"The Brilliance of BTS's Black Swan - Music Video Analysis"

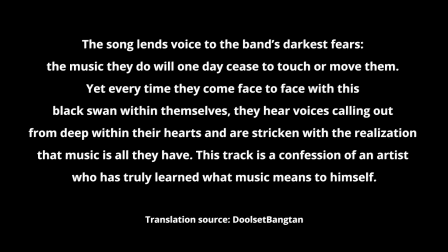This track is a confession of an artist who has truly learned what music means to himself.
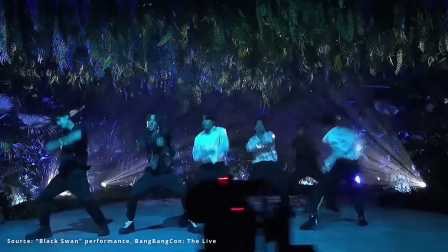If a black swan is an anomaly, an unpredicted dire event, as Stein says in his analysis,
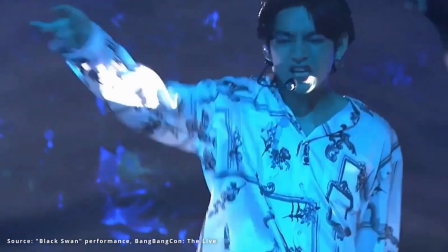the black swan for creative people might be the moment when they feel themselves dying their first death,
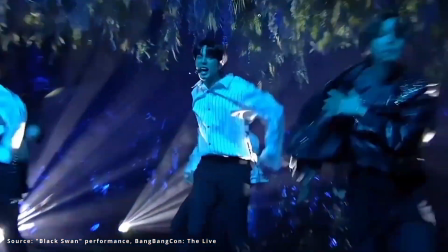as Martha Graham describes. I believe there are many reasons why this first death may occur, or why our shadow,
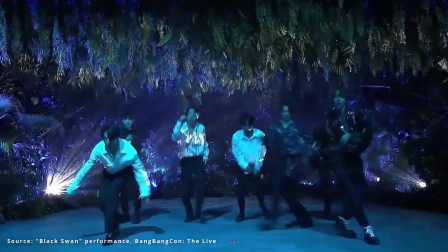the dark parts of ourselves we long to hide, may try to convince us this is occurring.
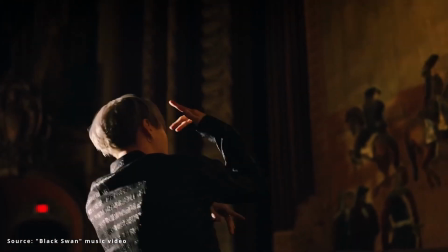Perhaps it's anxiety or depression. Perhaps it's creative burnout.
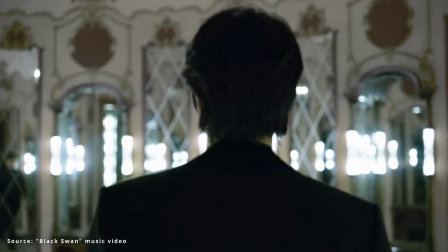Perhaps it's imposter syndrome, the persistent feeling that you don't deserve your success and eventually people will decide you're a fraud.
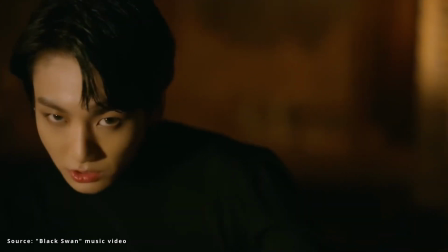All of these can become our own personal black swan, or even make us a black swan.
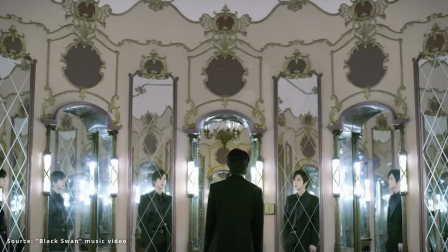But can we survive that? Can we embrace it as part of ourselves?
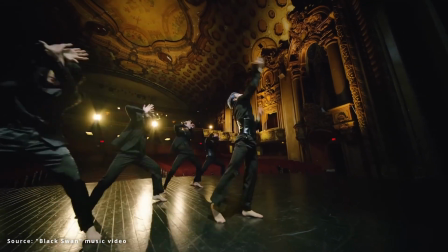I believe this song shows us that we can, and that its music videos portray this message.
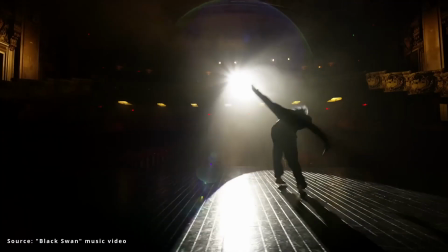Black Swan has two music videos, the official music video and the earlier art film.
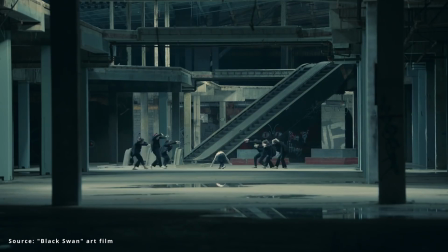The art film stars the MN Dance Company, a Slovenian dance troupe,
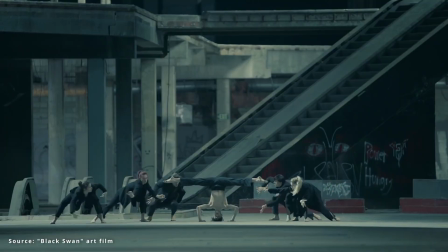who dances an intense interpretation of the themes of the song that heavily influenced BTS's own choreography, all set to a sweeping orchestral arrangement of the song. It's here I would like to start, discussing how the dance troupe's creative interpretation of Black Swan's lyrics and themes can help us understand these same themes in the later video starring BTS themselves.
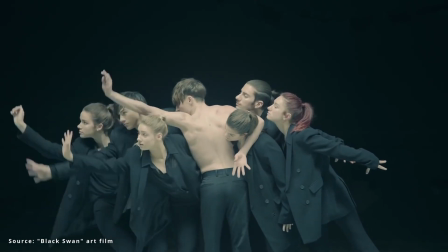The art film. In my opinion, the art film is raw, visceral, almost a bit unsettling, and absolutely beautiful.
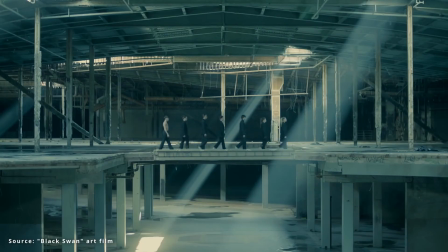The video opens with the aforementioned quote from Martha Graham about the 2 deaths of a dancer, which is even more appropriate here as we join the dance troupe.
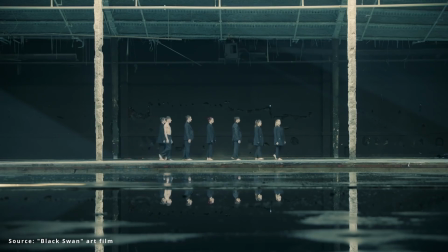As the 7 dancers enter, we can see very clearly that 6 of them are clad in black, while 1, the main dancer, is not. In fact, rather than wearing white, this dancer's torso is completely bare, so it seems we are meant to concentrate on this dancer in particular.
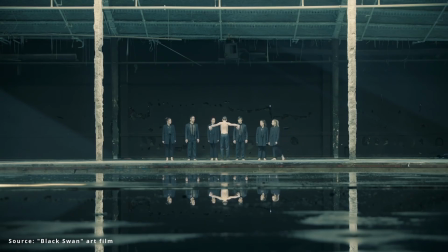Not only does this help us see the visceral movements of his body, and serves to illustrate movements such as when the other dancers use their hands to represent wings,
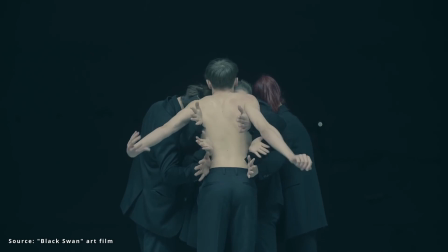but I also believe it adds an extra layer of rawness and vulnerability to his portrayal.
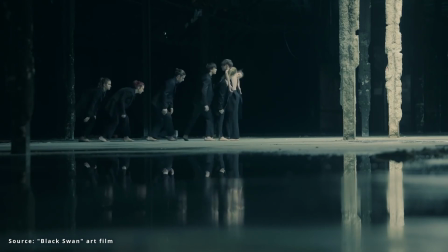I interpret the dance as being a representation of shadows and light, and we see that very clearly in this dancer's battle against the dancers dressed in black.
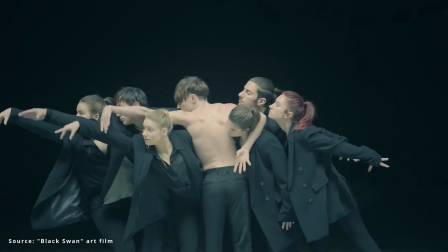I believe those black-clad dancers represent the shadow,
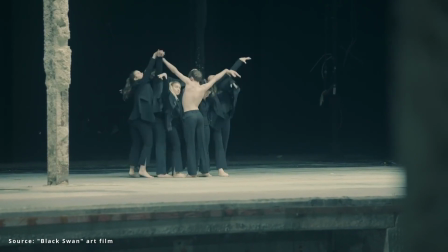the black wind mentioned in the song On, if you will, or even the dark wings of a black swan.
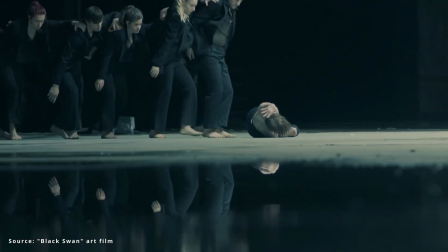The main dancer, who likely is meant to represent the white swan or the concept of an artist, spends most of the dance struggling against them.
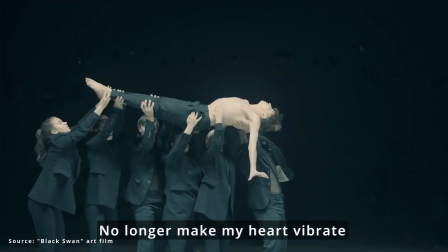Indeed, Black Swan is a song about struggle, whether that struggle is against your art or your shadows slowly wearing you down.
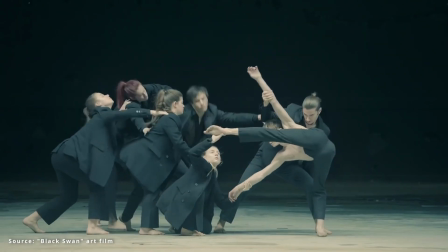During the first lines of the song, I feel the dance really reflects being dragged down by losing your passion and interprets what that first death must feel like. The swan dancer is tormented by the shadow ones, being forcibly held by them, almost to the point of being attacked at times.
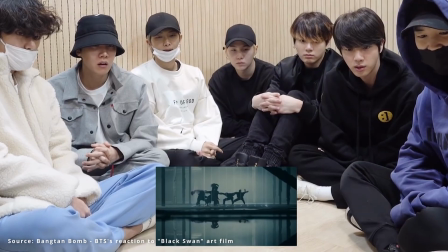This eventually leads to a scene where the dancers are surrounded by what Jimin describes as a laser prison during BTS's reaction video to the film.
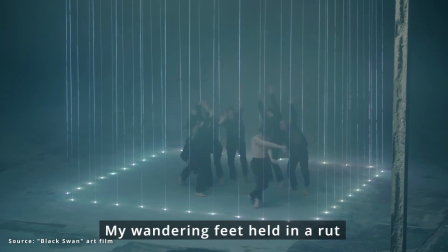This laser prison appears during the song's refrain and really encapsulates the lines about struggling against the deep ocean.
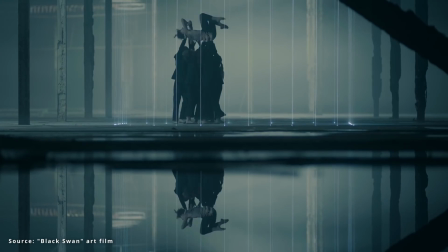I also find it telling that when the laser prison eventually fades after the struggle, it's on the line, "I saw myself" in J-Hope's part.
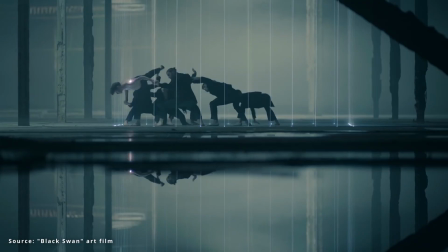Throughout this scene and the film in general, light and shadow both alternately seem like a prison and yet a necessity.
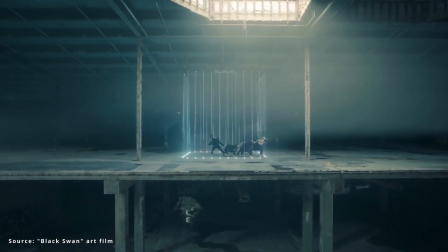It seems necessary to acknowledge that one can't exist without the other,
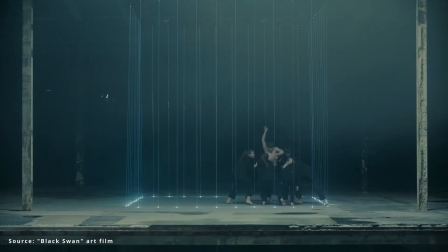which is a heavy theme not just in Black Swan, but in Map of the Soul 7 in general.
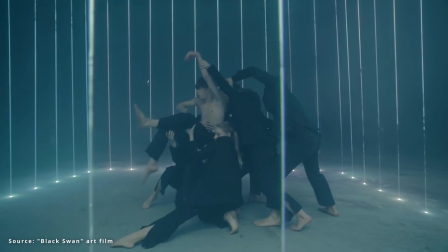Something else I find interesting is that the swan dancer doesn't only seem attacked or imprisoned by the black-clad dancers,
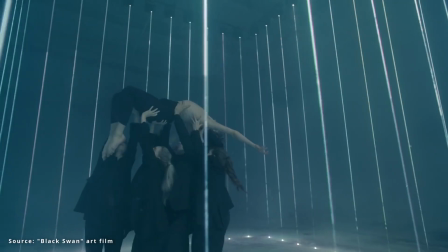but rather there are times where he actually seems to be able to escape or even control them.
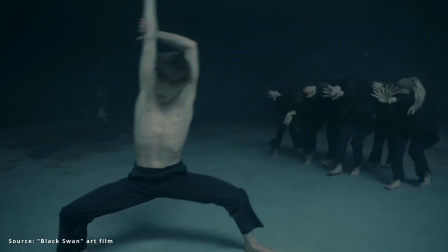Of course, these moments in the dance correspond to similar moments in the song.
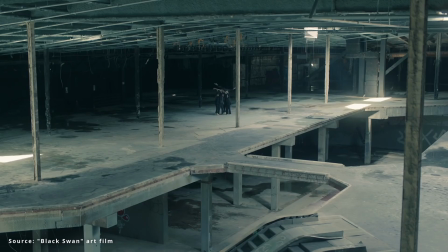For instance, the main dancer faces the black-clad ones head-on when Suga says the same line, "I saw myself," in his own part.
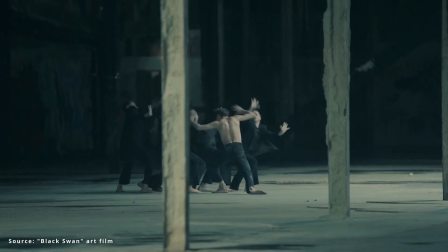I don't think it's a coincidence that the main dancer seems to be able to control the shadow
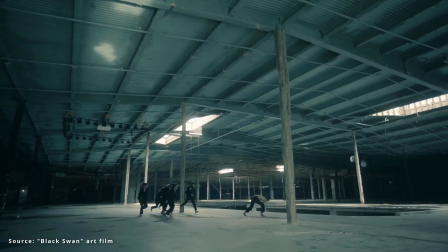during this lyric about seeing and acknowledging your own self and the shadow deep inside.
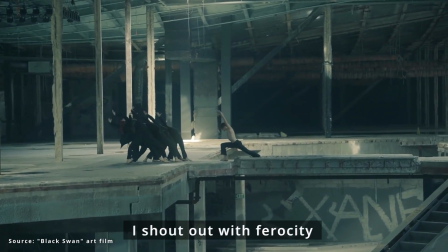The same type of thing likewise happens a few lines later when Jin sings "Nothing
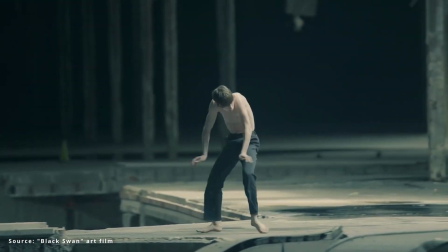Can Devour Me," and the main dancer is able not only to push the shadow dancers back,
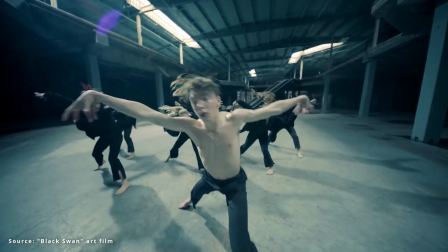but is actually able to evade them. He spreads his wings and ventures forth, but the shadowy dancers eventually find him again and their battle resumes.
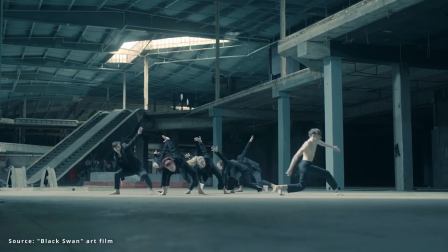From struggle, to control, to escape, and back again,
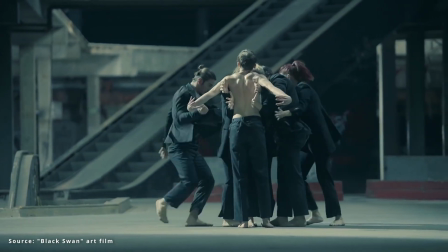the dance seems to both begin and end with struggle, as the song does too.
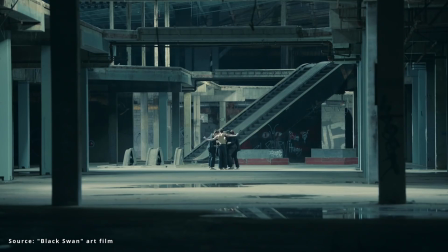But even more so, it seems to end with acceptance or perhaps inevitability.
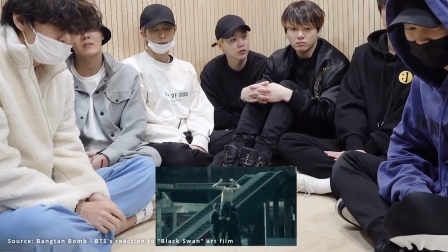Interestingly enough, during BTS's review of the film, RM believes the main dancer being held aloft represents the black-clad
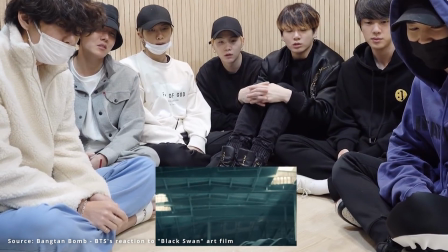dancers/black swans restraining him, preventing him from flying. But are they?
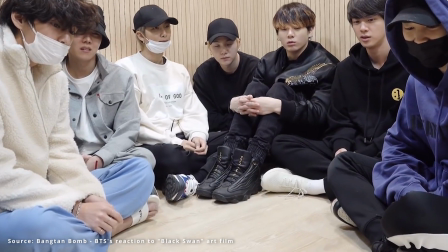Is he attempting to fly towards freedom while they hold him back? Or has embracing his shadows lifted him higher than fighting them ever could?
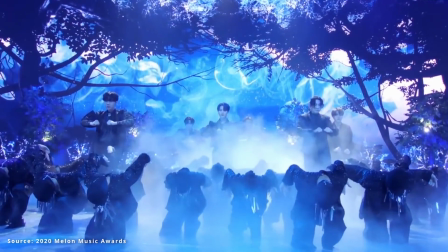Perhaps the answer is both. Black Swan has always struck me as being a song about cycles.
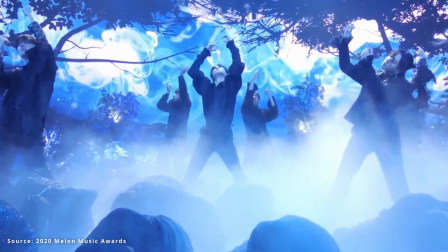Cycles of creative doubt and fear, followed by a rally, followed by knowing that there may be a day when that rally never comes.
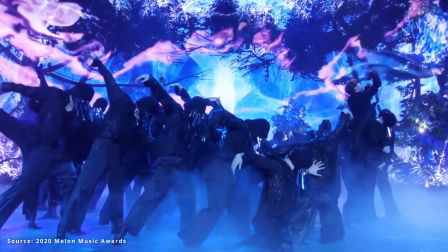The fact that the dancer is not dragged down but held up in this scene is interesting,
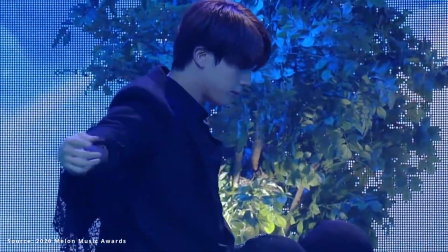because it seems to match the theme of being raised up, which is a line in Intra Persona.
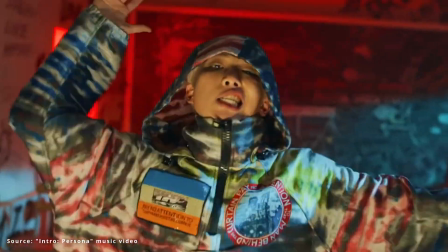In that song, being raised up seems to be something that happens when thinking about one's own self and asking questions about who you really are.
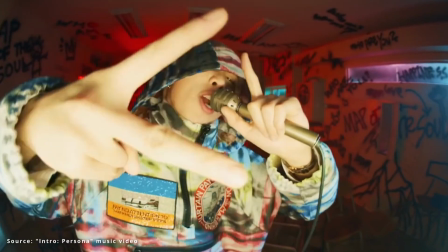It may be a stretch to say that's what's happening in this scene, but the parallels are nevertheless something to consider.
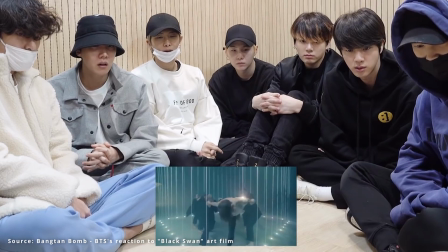In general, there do seem to be a lot of instances in which these similar themes come back up in this film.
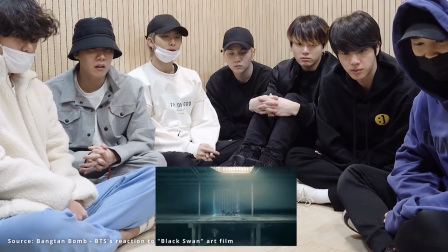During the boys' review, RM makes a comment during the scene in the laser prison about, quote, subliminating our own pain.
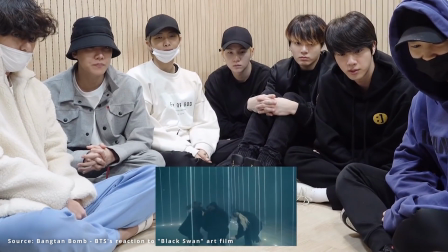Unless I'm mistaken, the act of sublimation is a defense mechanism, where that which is socially unacceptable is changed to something more acceptable.
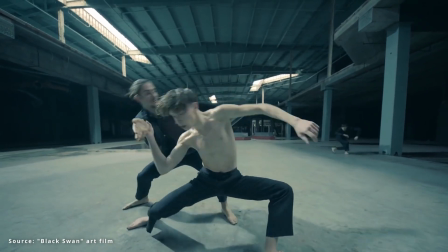So, in the case of subliminating pain, this may refer to the notion of making pain into art, which
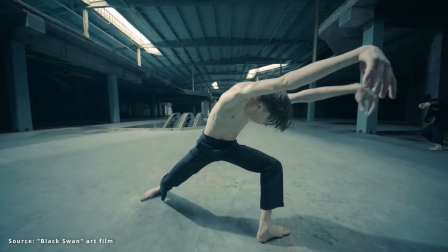is true of the song and seems to be visually portrayed in the art film. To me, this also reminds me of the "do your thang" lyric in the song in general.
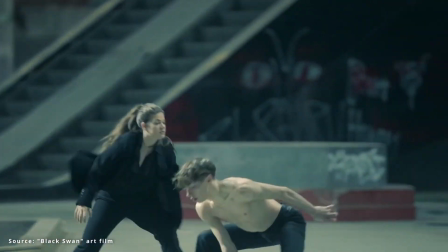I've always thought of this line as an invitation for us to think about the things that make our heart beat,
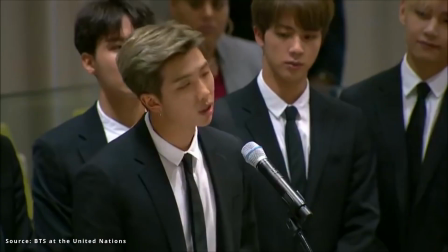as RM requests in his 2018 Speak Yourself speech at the United Nations.
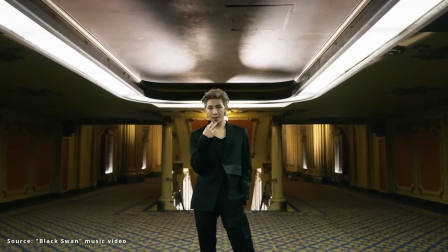Black Swan is about the fear of losing that which makes our hearts beat,
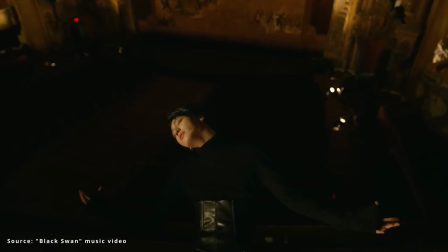yet also seems to be driven by the ultimate challenge to push on and keep doing these things despite the fear.
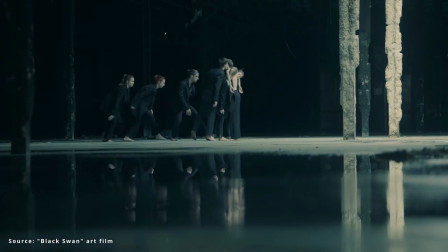In the art film,
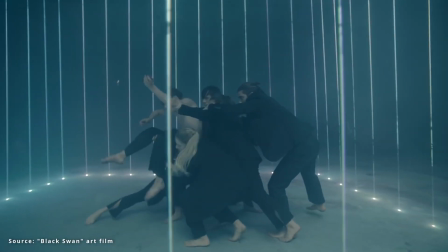all these "do your thang" moments are expressed with movement and struggle in extremely beautiful and thrilling ways that I think get to the notion of this thought.
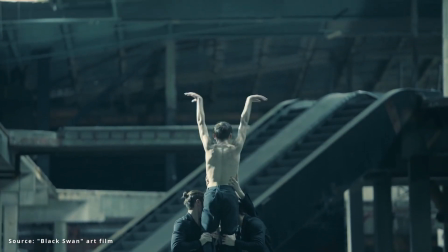Even so, it all seems to end with the notion that perhaps this swan needs to embrace the shadow in order to fly. The official music video.
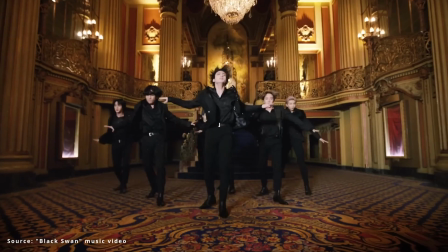Meanwhile, the official music video follows many of the same themes we see introduced in the art film.
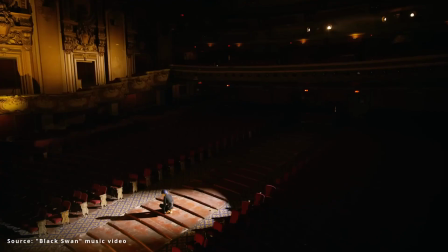For instance, we can immediately see the white and black swan themes in the members' outfits.
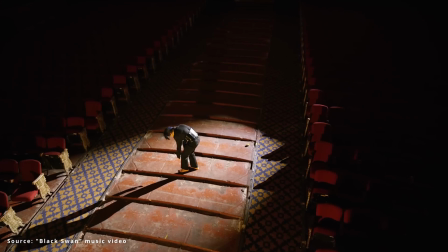Black-clad BTS, representing the shadow, are often shown in well-lit locations, whereas white-clad BTS,
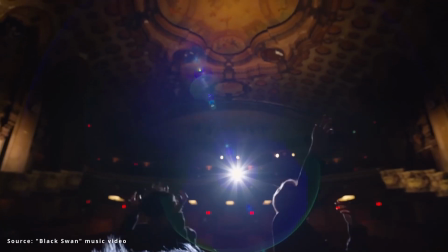representing the light, are usually shown in dark ones, until the end when they seem to become one with the shadow.
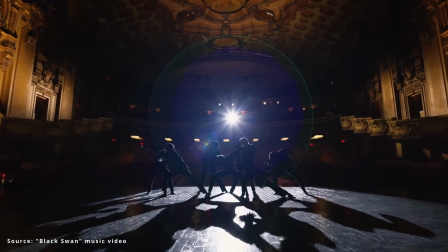In general, the notion of shadow and light, themes that were also introduced in the art film,
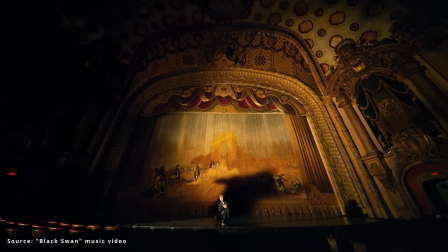become very clear in this video, with shadows often being portrayed as larger than life and with a will of their own.